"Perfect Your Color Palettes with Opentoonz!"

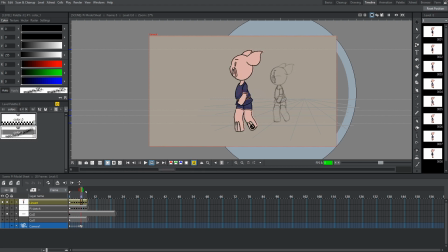Hey guys it's Sebastian here from Noble Frugal Studio coming at you guys with a video not an unusual time I know I don't usually post videos on Friday but I thought it would be a pretty good idea for those of you who are more familiar with using open tunes and so you guys
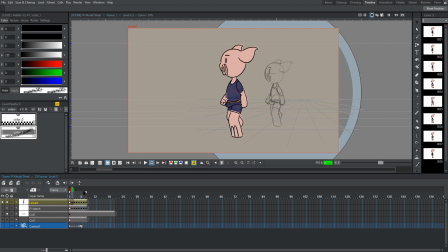see a lot of my beginner tutorials and I don't want to leave you guys out so I decided maybe I'll make some videos on Friday so that you guys can get
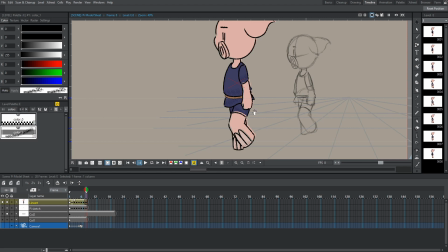some more advanced information so that the beginners aren't getting everything so this video I'm going to be developing a final color palette
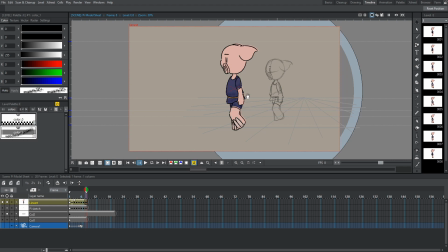for my character in my short film castle dark his name is pie if you didn't know you guys do in one of the cards I can tell you more
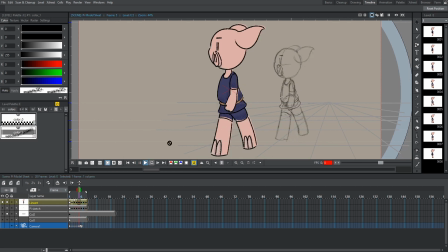about pie but I have made this model sheet a while ago to demonstrate a walk cycle with pie and I meant to test out shaders and things like that and that's kind of what we're gonna be doing today so I'm gonna make a final call it's on a vector layer I actually colored with
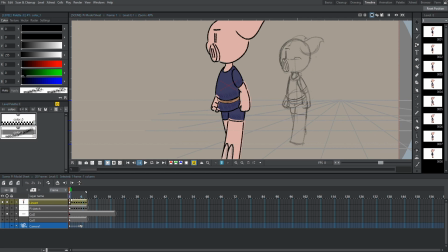vectors as well but I realized that vectors aren't exactly very reliable for coloring and especially from my film I want to use something
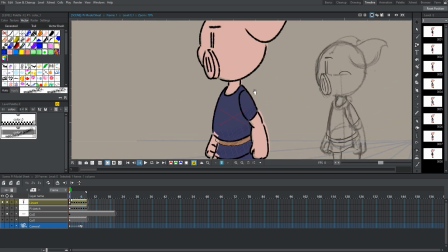that's going to be it's gonna be reliable something that won't that isn't as finicky as the vectors in open tune so I'm gonna actually
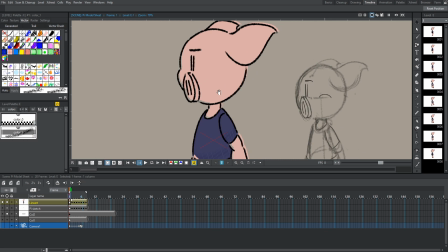just I'm gonna decide not to use them I will use them for line art however the coloring phase of it it's just it's kind of a mess but without
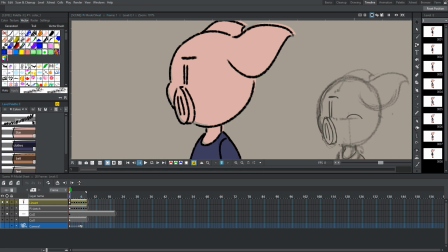further ado let's get all these effects these vector effects off of this skin
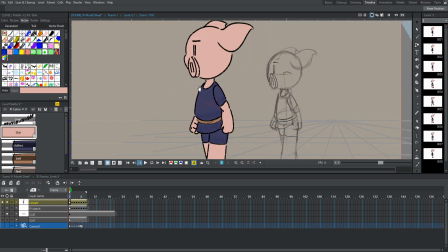layer off of all the colors so that we can get to just the color palette. So I'm going to take, you see I got into this vector window right here, go into each color, and as you can see, you can just collect different effects for them.
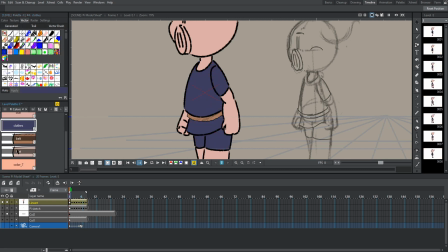I'm going to select this little effect that has the red line through it because I don't want any more effects.
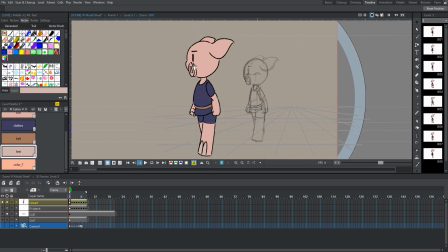Let's get out of here. So I thought it would be a good idea to use these because they make the film look unique.
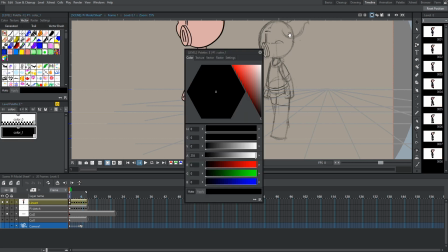However, it doesn't look like that's gonna happen so make sure this one okay so this line still squiggly for some
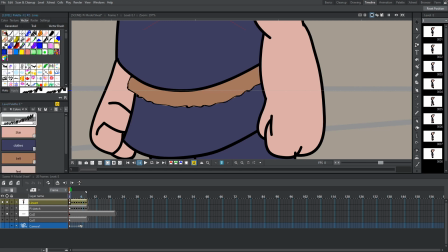reason maybe we need to get here we go I accidentally used two different line colors
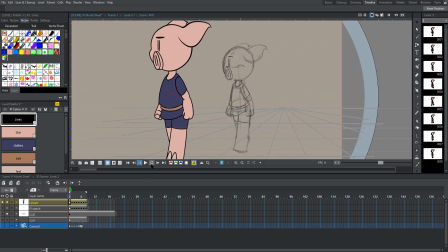that wasn't enough I was a mistake so this is our animation so far just a very basic pie walking and I'm going to change these colors and then we're going to test out some different lighting modes on pie to see how he looks and maybe I'll tweak the colors just a little bit so first of all I don't like the color of this belt needs to be a little more
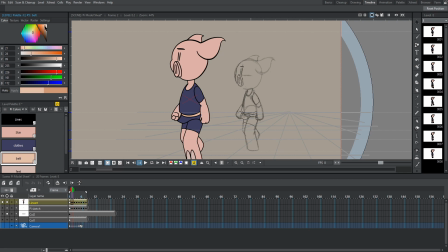let me get the wheel down here it's gonna there you go a little more desaturated a little more sand colored
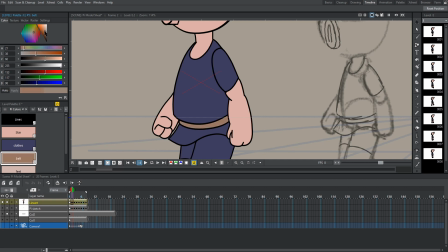yeah something like that something that doesn't look too vibrant and of course I'm going to do further tweaking
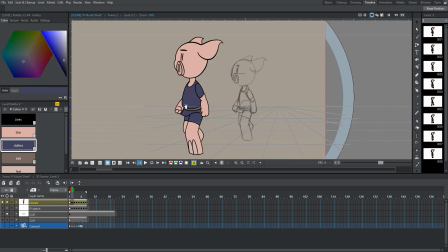after this video you have to finalize your color palettes and I'll show you guys how to save them as well there's a whole video on
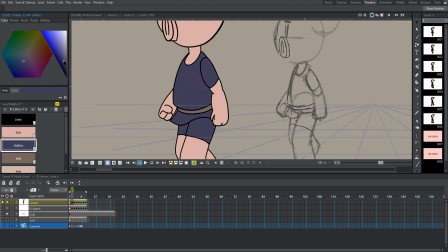colors if you guys want to watch it want to watch that but it's important if you have characters okay that looks pretty good for now it could change
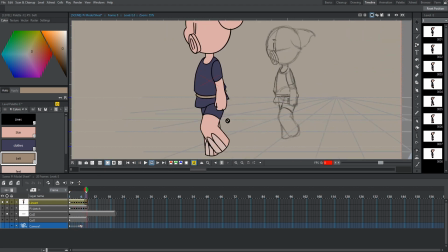in the future. However, this already is looking pretty good. Let's just check up on his feet color. I like that color. Not sure I like the skin so much though. So let's change that a little bit.
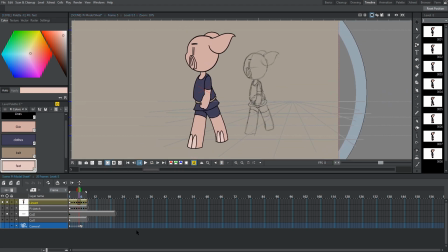So I like this. I think I'm going to keep it like this. It could just be for this video. However, I do like where this is going. So now what we're going to do is we're going to create different light spots.
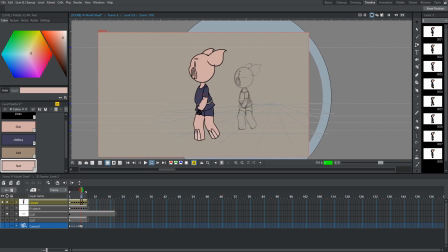And we're going to use those light spots so that we can see how pie looks under different lighting conditions.
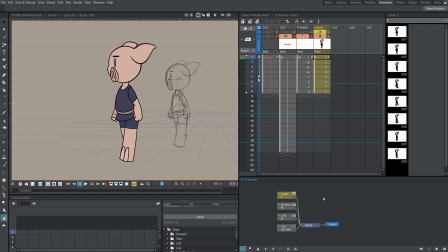So I'm going to head over to this animation tab so I can get this effects, schematic right here and i'm gonna go over here add effects um light and we're gonna do light spot we're gonna make a couple of these so um just pay attention how what the process is to making them
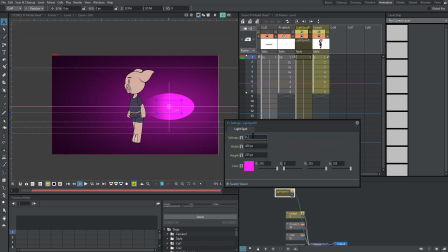okay so we're gonna go on um rendered mode softness i'm gonna make this 0.02 i think actually let's do point yeah 0.05 perhaps there we go tone it down just a tad um we're gonna make this this is going to be the warm light color that pi encounters while he's in
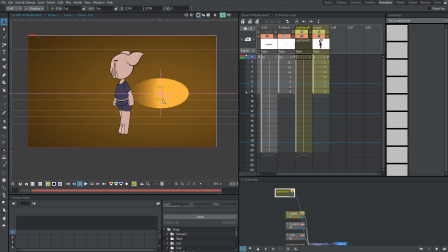the kitchen and now to make this light spot not look totally terrible let's add a glow effect to it